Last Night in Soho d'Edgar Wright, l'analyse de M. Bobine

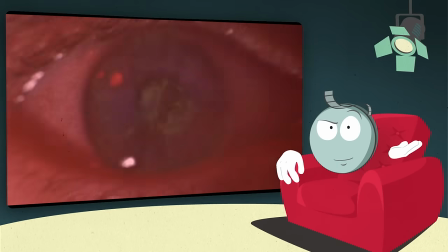Chez les deux cinéastes, chaque effet visuel et sonore a pour but de dupliquer l'impact émotionnel auprès du spectateur.
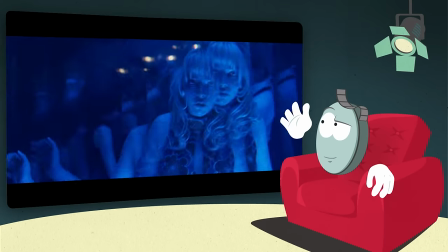Comme par exemple la distorsion d'images, qui traduit le malaise de Sandy lors d'un numéro de danse et que l'on retrouvait déjà dans Darkman.
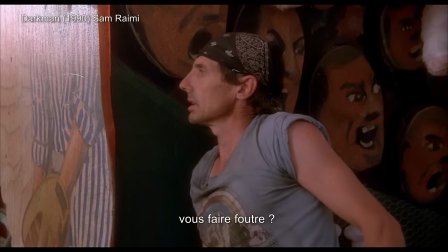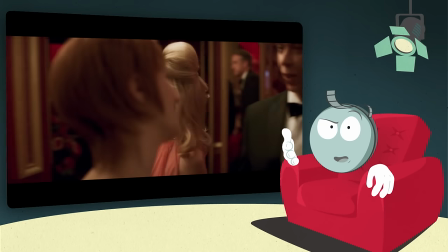Mais cette approche baroque sert avant tout d'appui sensitif et émotionnel à la figure qui va structurer le film, le doppelganger.
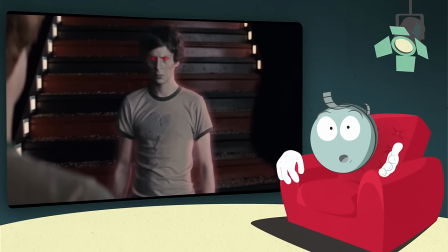Tiens, d'ailleurs, c'est une figure qu'on retrouve de plus en plus dans le cinéma d'Edgar Wright. D'abord sous forme de blague dans Scott Pilgrim.
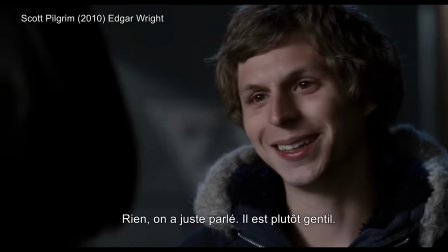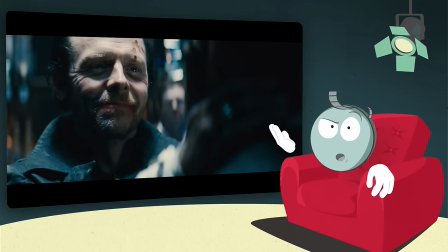Puis elle se retrouvera au cœur du dernier pub avant la fin du monde puisque c'est un film de Body Snatcher.
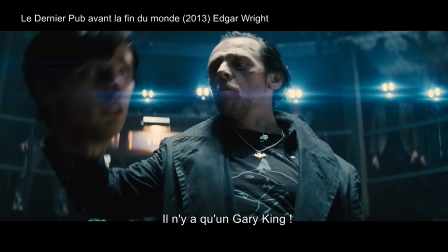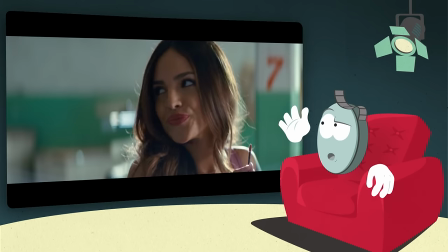Et on en retrouve également des traces dans Baby Driver où le couple Buddy et Darling est le reflet obscur de celui formé par Baby et Deborah.
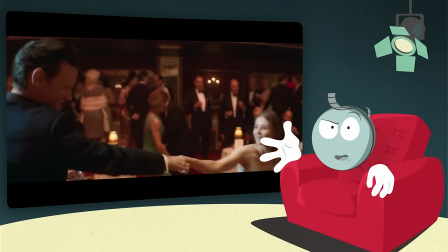Mais c'est véritablement dans Last Night in Soul que Wright va explorer cette thématique du double négatif par le biais de la relation entre
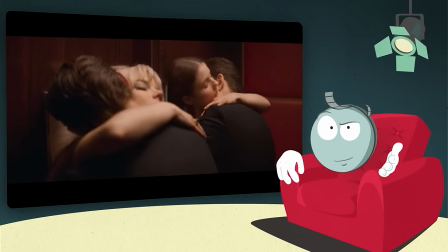Héloïse et Sandy mais aussi au travers d'un véritable jeu de symétrie qui rappelle celui d'un autre des réalisateurs favoris de Wright,
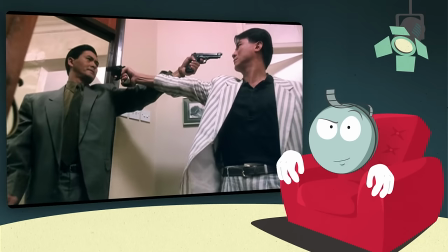John Woo. A l'instar des duos peuplant l'oeuvre du réalisateur de The Killer ou Volteface,
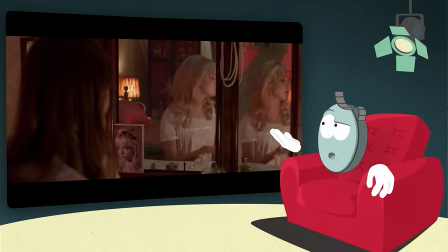Héloïse et Sandy sont des personnages qui s'observent et qui vont apprendre à se connaître à travers des jeux de reflets ou de leur lieu de vie,
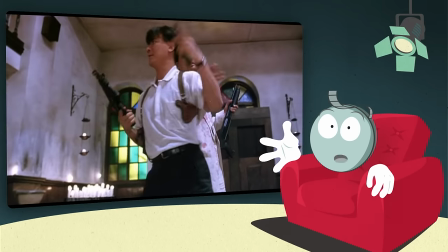etc, etc. Et ce, jusqu'à une confrontation chorégraphiée à la manière d'une scène de danse.
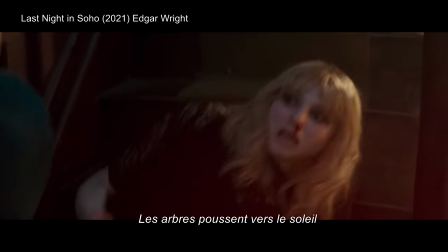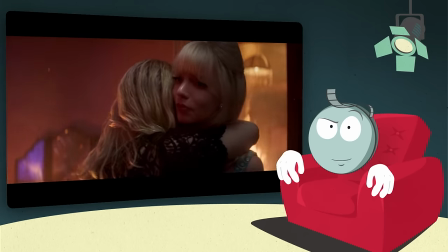Ainsi, la fascination platonique qu'éprouve Héloïse Turner pour Sandy rappelle pas mal celle de l'inspecteur Li Ying pour A-Jong dans The Killer.
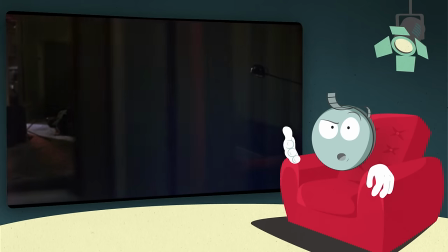Une fascination pour une figure solitaire et tragique représentant un monde révolu.
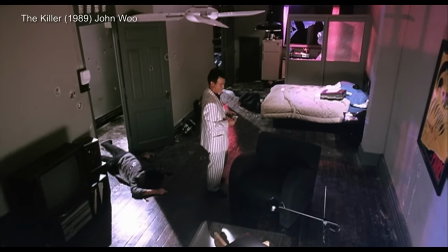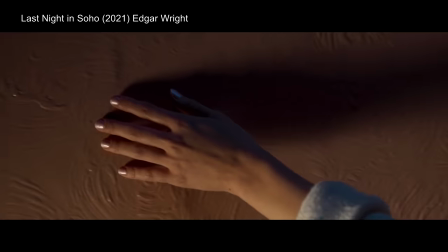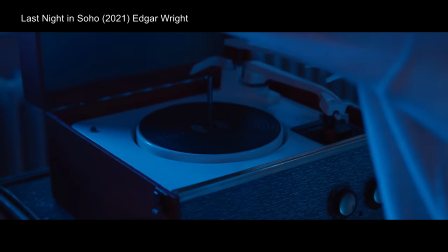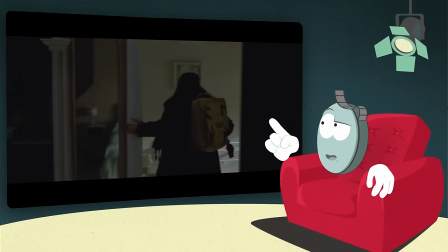Tiens d'ailleurs, la chambre dans laquelle Héloïse a élu domicile et où vivait autrefois recluse Sandy rappelle étrangement celle de Jeff Costello dans Le Samouraï de Jean-Pierre Melville,
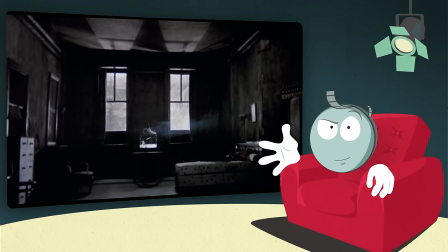l'une des références majeures de John Woo.
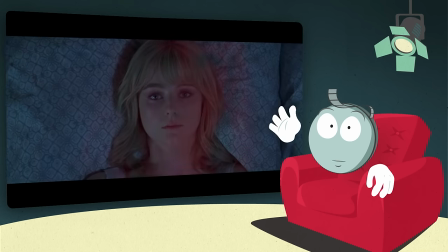A tout cela vient s'ajouter l'idée qu'Héloïse devient littéralement l'avatar de Sandy, au point que leur regard et leur psyché finissent par fusionner. Et là, sur la question du doppelganger, on n'est pas très loin d'avatar, justement.
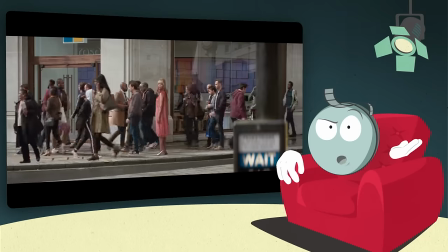Bon, cependant, les problèmes structurels du film empêchent Wright de toucher une forme d'évidence comme pouvait l'exprimer James Cameron ou même John Woo.
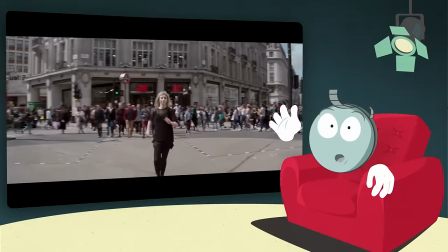A mon sens,
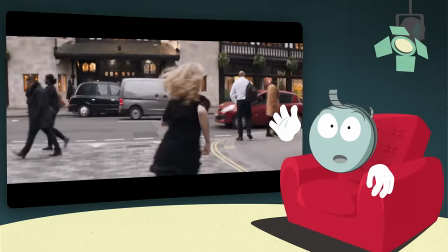le problème vient probablement du fait qu'Edgar Wright a l'habitude de structurer sa narration autour des codes d'un cinéma avant tout porté sur l'action. le Survival avec Shaun of the Dead,
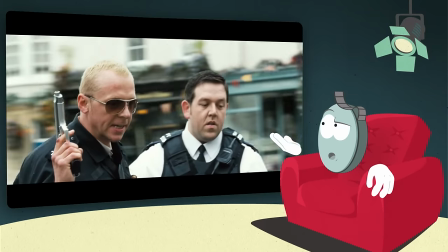le film de course-poursuite avec Baby Driver, le Buddycock Movie avec Hot Fuzz ou encore le film de tournois d'art martiaux avec Scott Pilgrim.
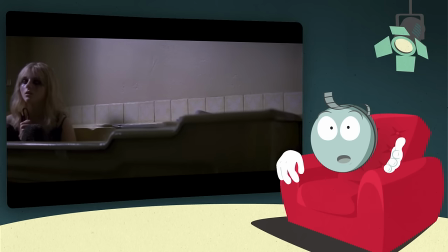Si ces structures lui permettaient d'aller à l'essentiel dans ses précédents films, ce n'est malheureusement pas le cas dans Last Night in Soho dans lequel Wright se frotte à un genre plus psychologique.
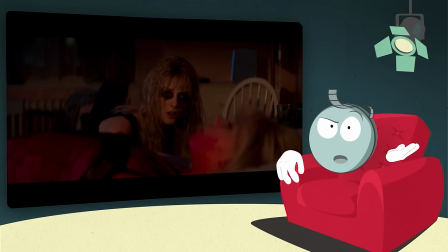Ainsi, le Wooden It au cœur du film a du mal à coexister de manière organique avec les allers-retours d'Héloïse à travers le temps.
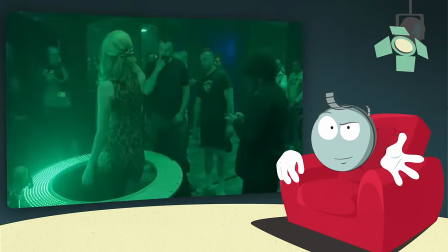Néanmoins, cette incursion de Wright dans le genre du récit mental reste très intéressante. Car le saut des années 60 n'est pas juste le cadre du parcours introspectif d'Héloïse.
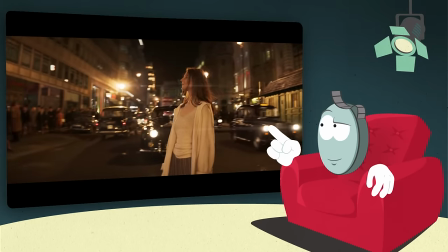Au travers du choc esthétique entre le Londres contemporain et celui des sixties, Héloïse est tiraillée entre un passé idéalisé et son présent pas très joyeux.
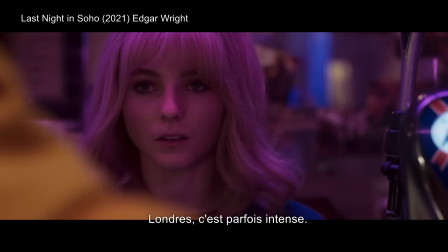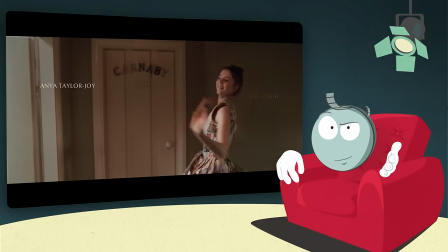Si l'héroïne est d'abord présentée comme le pendant féminin de Baby, c'est-à-dire qu'elle vit recluse dans son monde intérieur,
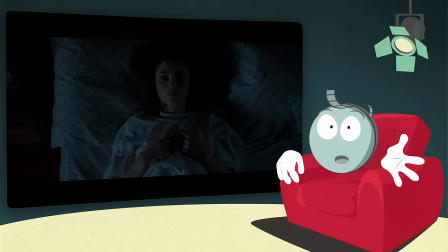plus le récit avance, plus il devient évident qu'Héloïse Turner est surtout le reflet de Gary King,
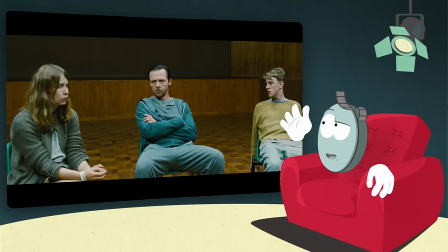le dépressif qui souhaite revivre son passé dans le dernier pub avant la fin du monde.
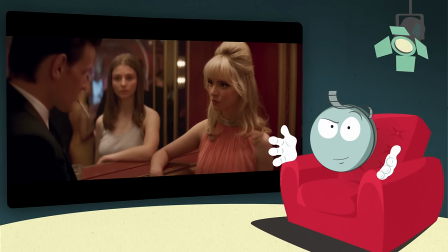Et à propos de reflets, c'est d'ailleurs au travers de la figure du miroir que Wright va faire d'Héloïse une spectatrice de cinéma assistant au film de la vie de Sandy.
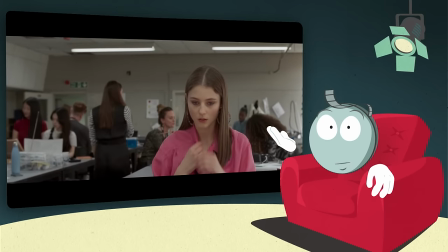Mais dans Last Night in So, le mal-être de notre héroïne passe d'abord par une désillusion lorsqu'elle se rend compte que Londres n'a rien à voir avec l'image idyllique qu'elle en avait jusqu'alors.